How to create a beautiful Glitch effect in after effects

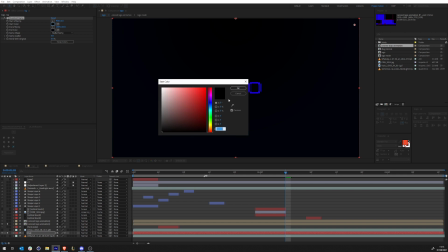If you are used to this channel, you know that I like black on blue, dark blue.
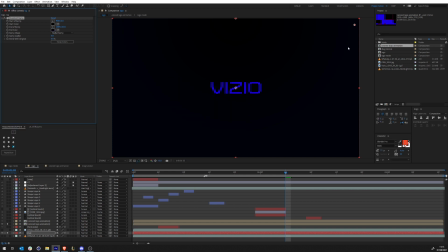So I just put the dark blue here. Why? I'll show you in a bit.
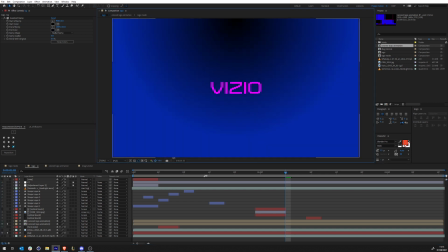So if we try to add increase, so this is the kind of background that we have.
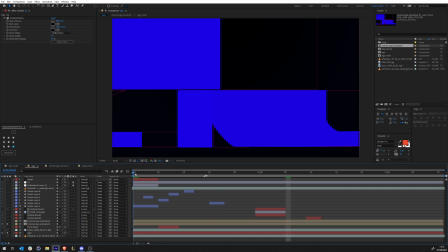Cool. Now, so everything is going perfectly.
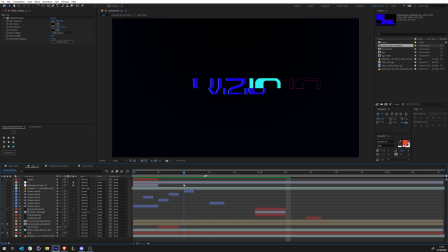That's nice.
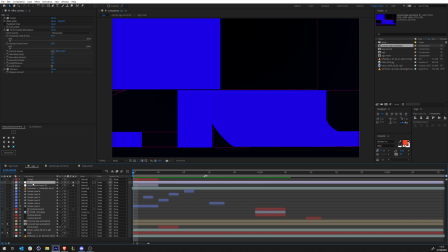Let's add a little bit of CC. I tried to play with the posterized time, as you can see here, but decided to not go with it. So this is how it started. The first thing that I tried to do is go with a little bit of curve and make the
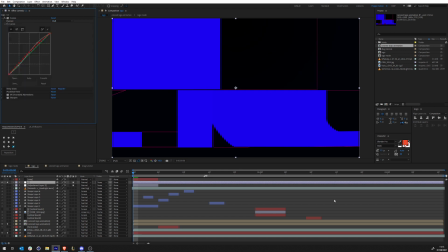blue look bluer, and the red increase more.
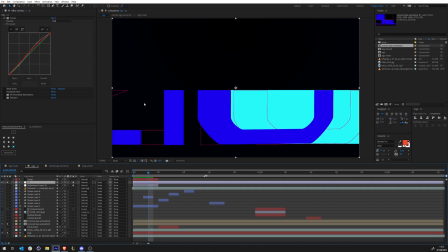The reason why I increased a bit the value of the red, it's because when I added the deep glow later, I wanted it to really pop up in a different way, as you can see here. That's why I just pushed the high values a little bit up.
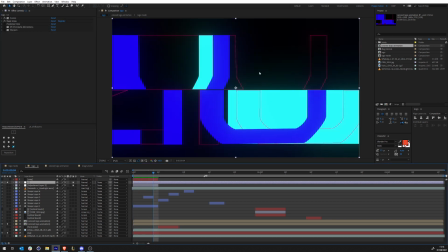Great. Now what do we have? We have this huge glow going on, as you can see here, because of the deep glow.
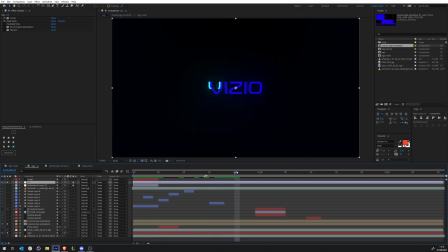And now everything looks way better. And the logo has a little bit of, you can see that it's way stronger than normal. So it has this hollow thing around it. So that's pretty good. It's gonna be helpful later on. I'll show you why.
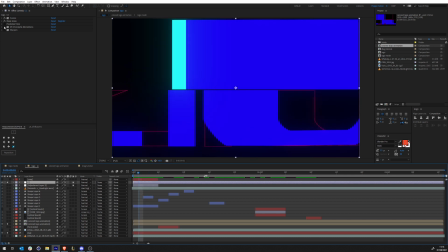Great. Now that we have this, where do we go from here? I went and I added a chromatic aberration, so it gives this TV kind of look, and in the same time it splits the letter, and that's what a glitch does in the same way.
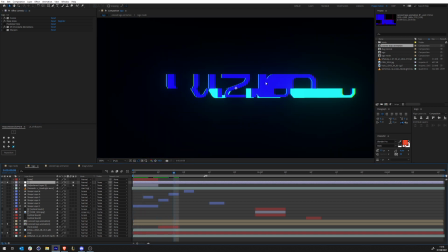So I did this just to have, as you can see here,
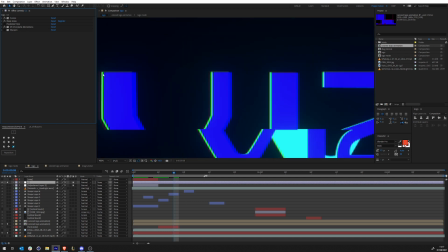it's bulgy like a TV, like a real TV or headset, and then the colors are split when they get out of the center,
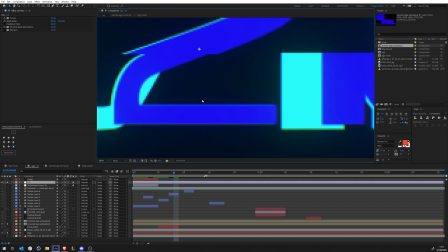because in the center you have no split, as you can see. But as you go away from the center, you're being split.
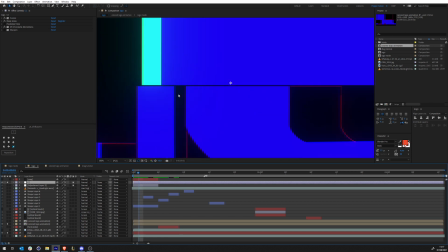And then if you go way too much, you will have a big split like we see here.
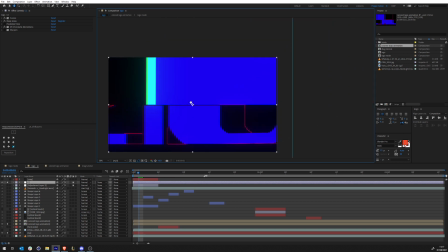And that's amazing. So I don't need to duplicate any pre-comp and change the color anymore.
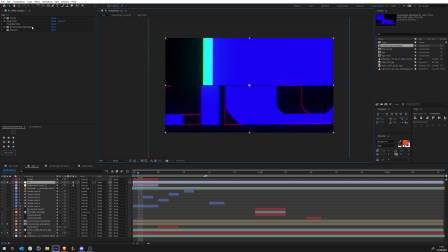Everything is just done on this effect.
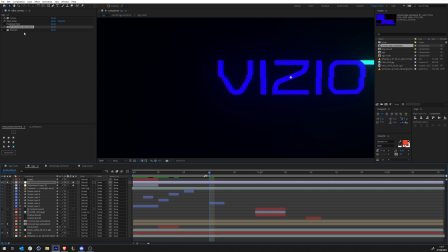Now, once all this is done, what I did was just add a little bit of sharpen just to make this sharp.
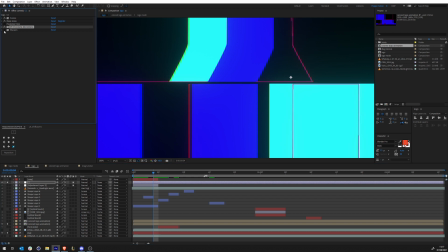Just, you see, without it, So now, without it, you'll have things a little bit blurry. With it, everything is super sharp and lines are correct. That's amazing.
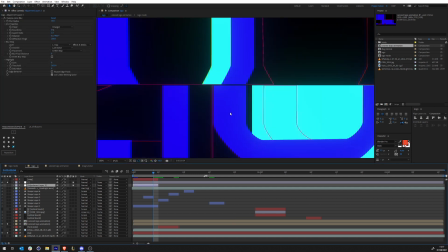Now, what's next? What's next was I did a little bit of a blur.
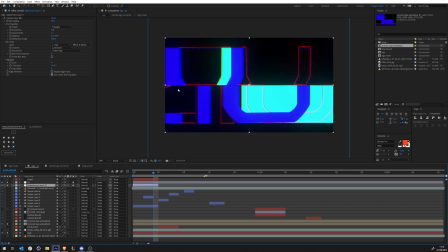Okay, because this is a TV that is trying to process images. Okay, and so what I did to get this blur going on like this, I went and I created a map, as you can see here.
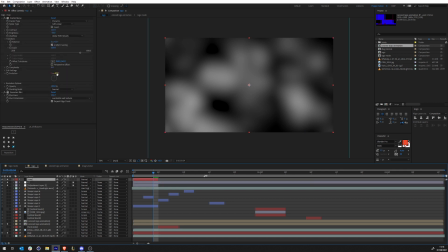So it's just a fractal noise that is animated over time and that is blurred.
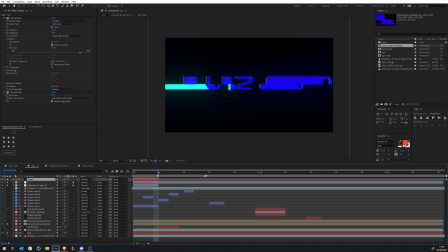So it's just a fractal noise and it's playing. So whatever it is, what do we call that, white,
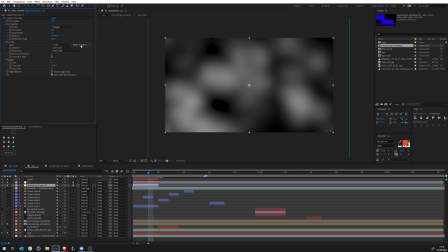the blur here, because it's reading this thing with all the effects and masks, it's just gonna blur by 10.
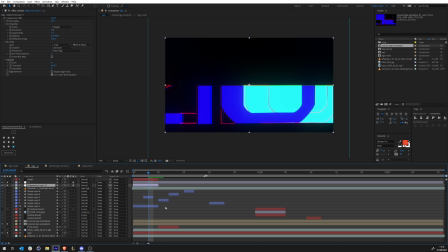Okay, so you can see that it's just blurring the part that are white, and the parts that are black, it doesn't care about them.
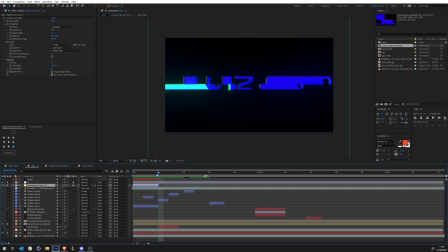And then I just kill that thing when the whole comp is done. Great.
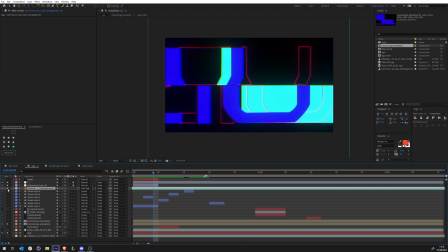That is done. I went and I added this noise thing. So I'm just going to show you what it is.
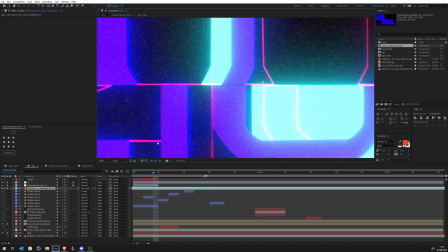This noise here, as you can see here. This noise here. So this is a texture that I got online.
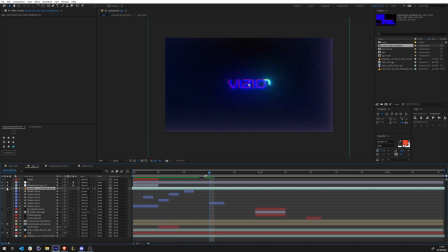So now I have that noise, which is really beautiful.